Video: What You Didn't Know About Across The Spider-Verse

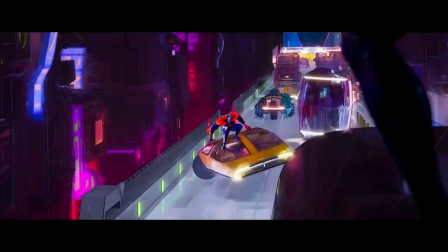(0:00)
I'm speechless. I still haven't processed if this trailer are real or not, because it is just insane.
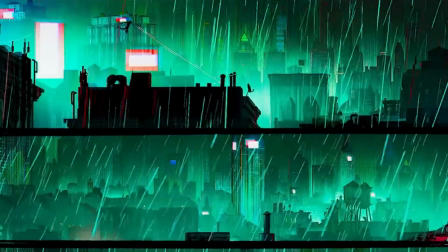(0:05)
Everything from the animation to the music and the dialogue, oh, it just gives you the chills in your spine.
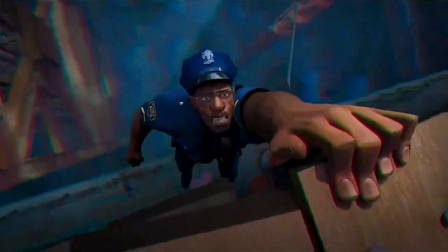(0:10)
But in this video, I'm going to be breaking down the trailer to not only explain to you what is actually going on, but also hidden details that will make you appreciate the animation even more.
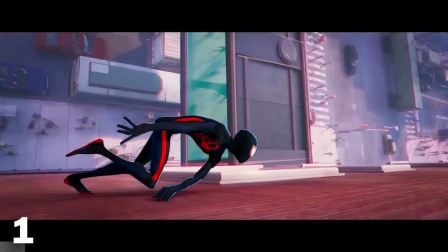(0:18)
So let's get right into it. The trailer opens with the What's Up Danger song, which is most famously used in the Leap of Faith scene in Spider-Man Into the Spider-Verse.
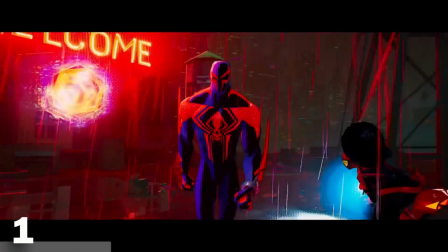(0:25)
Not only is this a great song that gives off all the badass energy of all the characters in this trailer, But since this song was used for the scene when Miles Morales truly became Spider-Man,
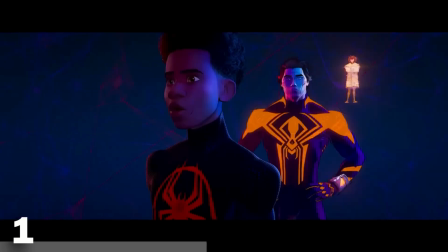(0:34)
the use of it in this trailer, when the whole Spider-Verse is against him, for his view on how to handle things, questions his whole origin and what he learned in the first movie.
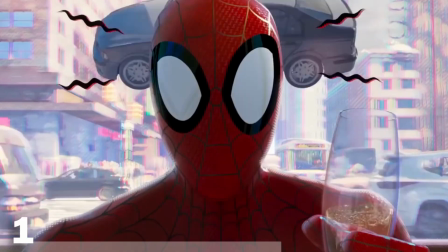(0:42)
A quote from the original movie's official trailer was, What makes you different is what makes you Spider-Man.
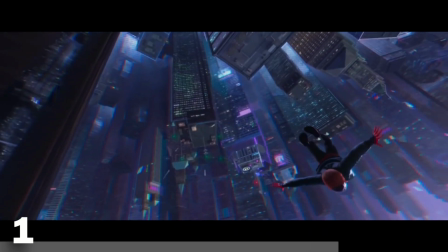(0:48) Remember, what makes you different is what makes you Spider-Man.
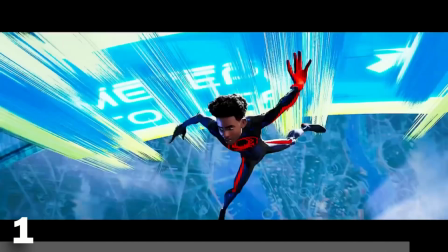(0:53)
And in this movie, because of his different opinion, he is being hunted down because of it. so that's the importance of this specific song being used here.
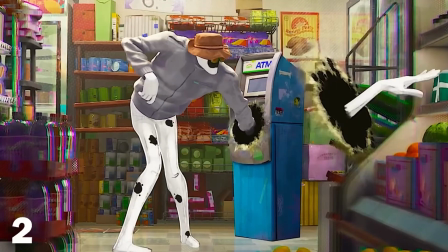(1:00)
But moving on in the trailer, we get our first look at The Spot, who is our main antagonist in this movie.
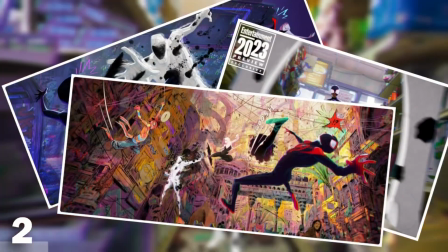(1:05) I am the Spot.
Now we've seen him in three promotional images, but other than that, this is our first video footage of him.
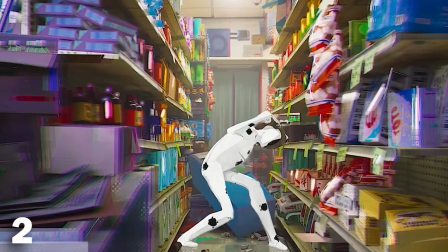(1:12)
But I think all signs here points out that this movie will be showing his origin. He does announce that he is The Spot, as if he's already an established character in this universe.
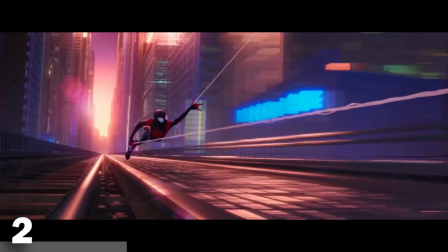(1:20)
But may I remind you that in the trailer for Into the Spider-Verse, we were also told that Miles was already an established Spider-Man.
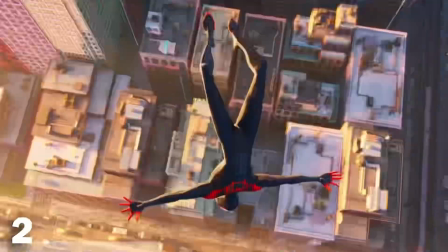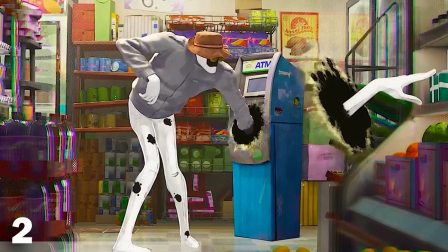(1:32)
When in fact, he wasn't and the movie was his origin. And that same trick can still be used here for the spot because if we look at the frames before,
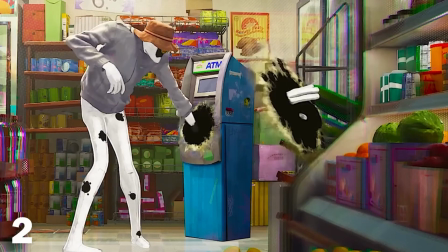(1:40)
he is attempting to steal money out of the ATM but when thinking his powers will allow him to reach inside it,
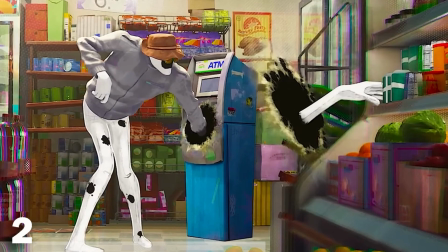(1:46)
he ends up opening a portal on its surface and reaching out for groceries by accident.
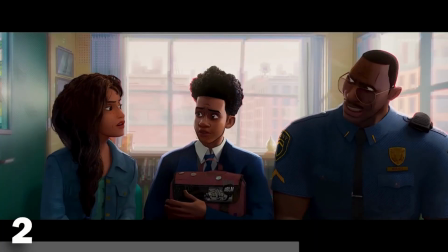(1:50)
And there's other details like the bread falling out his stomach and further in the trailer when Miles is in his parents meeting, you can see that after failing to steal the money inside the ATM,
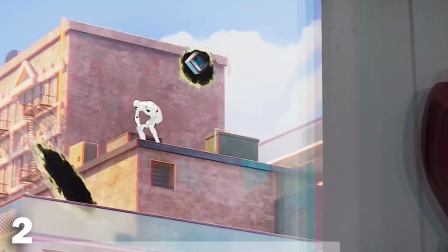(1:58)
he decides to just take the entire ATM itself, but then fails to do so when the portal opens behind him and falls right on top of him.
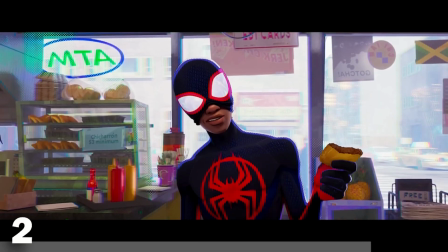(2:04)
All signs here point towards the spot being new to his powers and he is still trying to figure them out.
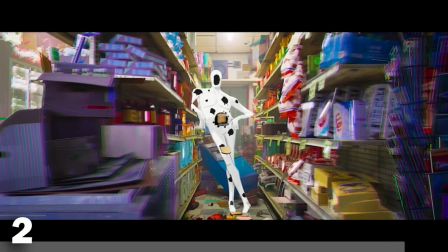(2:09)
Now what is his powers you may ask? Well basically his body is just made up of portals and can open them anywhere throughout the multiverse.
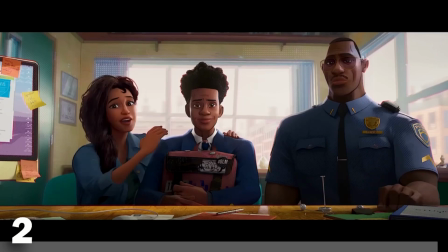(2:16)
So he's the perfect villain for this movie and I will explain more about it later on in the breakdown.
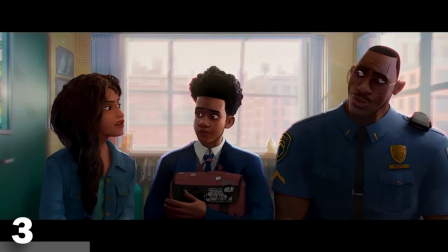(2:21)
And just to also point out during the parents meeting when Ryo snaps at Miles for getting a B in Spanish,
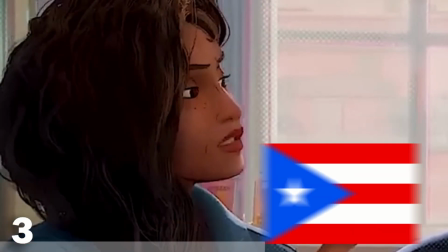(2:26)
the effect that you can see is the Puerto Rican flag, as Ryo Morales has Puerto Rican heritage,
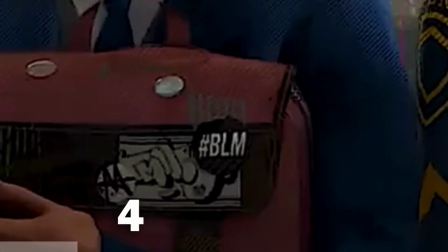(2:31)
which is why it shows her Spanish side snapping at Miles. And also love to see the Black Lives Matter badge on Miles representing his character's heritage.
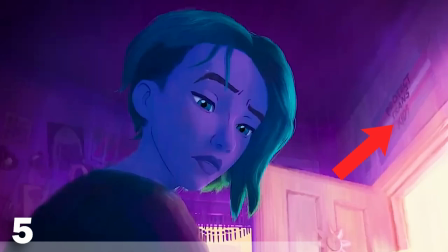(2:38)
And Gwen also has a Protect Trans Kid sign in her own room. But back to Ryo snapping at Miles.
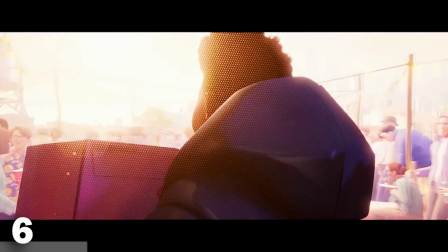(2:42)
This isn't the first time this was shown in the trailer, as just before a similar situation happened when Miles said whatever to his parents.
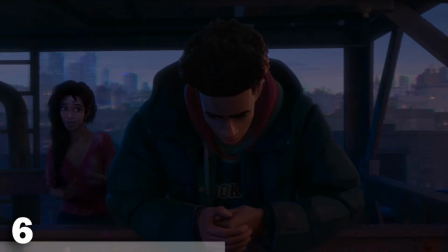(2:51)
This really pissed off Rio and no wonder Miles got grounded in this movie.
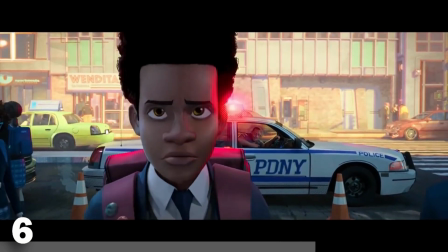(2:55)
But this is a contrast to the first movie when it was Jefferson who snapped at him and then later came to talk to him.
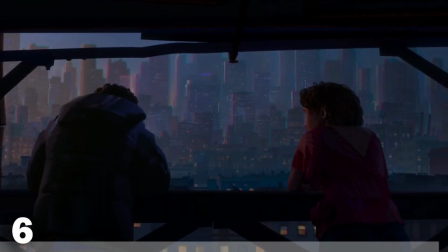(3:01)
And in the sequel, it's now his mother who snaps at him and comes to talk to him. Now when Gwen visits Miles in his room, we can see her offering her hand to Miles.
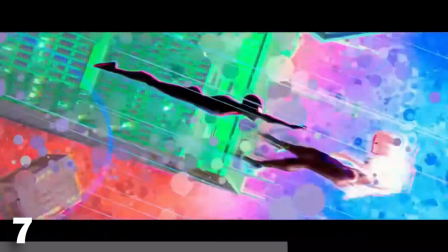(3:08)
Now this shot is a reconstruction of the scene in the final battle of Spider-Man Into the Spider-Verse where it was Miles who offered the hand to Gwen to save her.
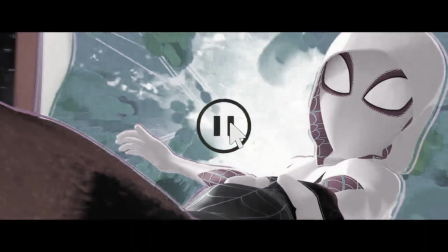(3:16)
Yeah, uh, editor-sino here. Now that I've actually been able to compare the two scenes and see them side by side, I've quickly realised that it's the exact same shot,
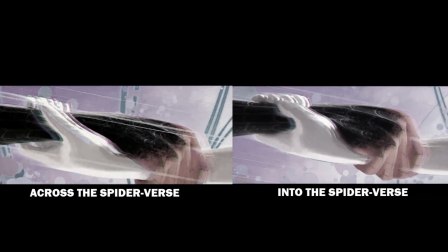(3:25)
it's the exact same frames used in the trailer just for a different meaning so yeah, that's just a quick update on that.
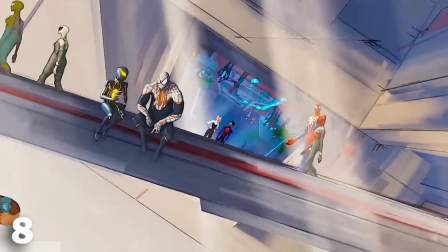(3:31)
Then we get this scene of the Spider-Verse where it is announced to us that this place is called the lobby.
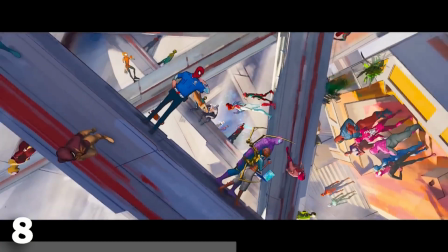(3:35)
And in the lobby, you can not only see tons of walkways and many different angles but also screens that are accessible upside down as well as the right way up,
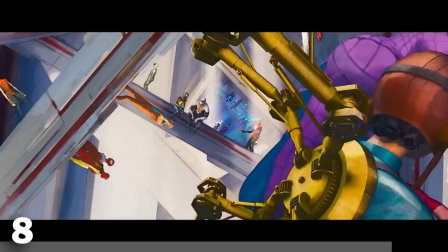(3:42)
showing how this space has been perfectly designed to be used as spider people.
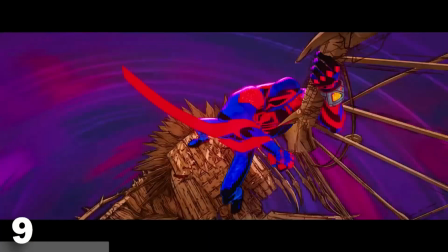(3:45)
Next up, we get shown Spider-Man 2099 arriving through a portal into what seems to be the same place as Jessica Drew to fight the Vulture,
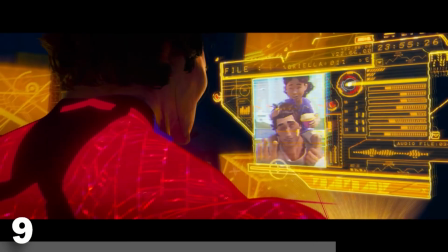(3:52)
so this may be the main team of Spider-People that goes out on missions such as these, keeping the Spider-Verse project safe from threats.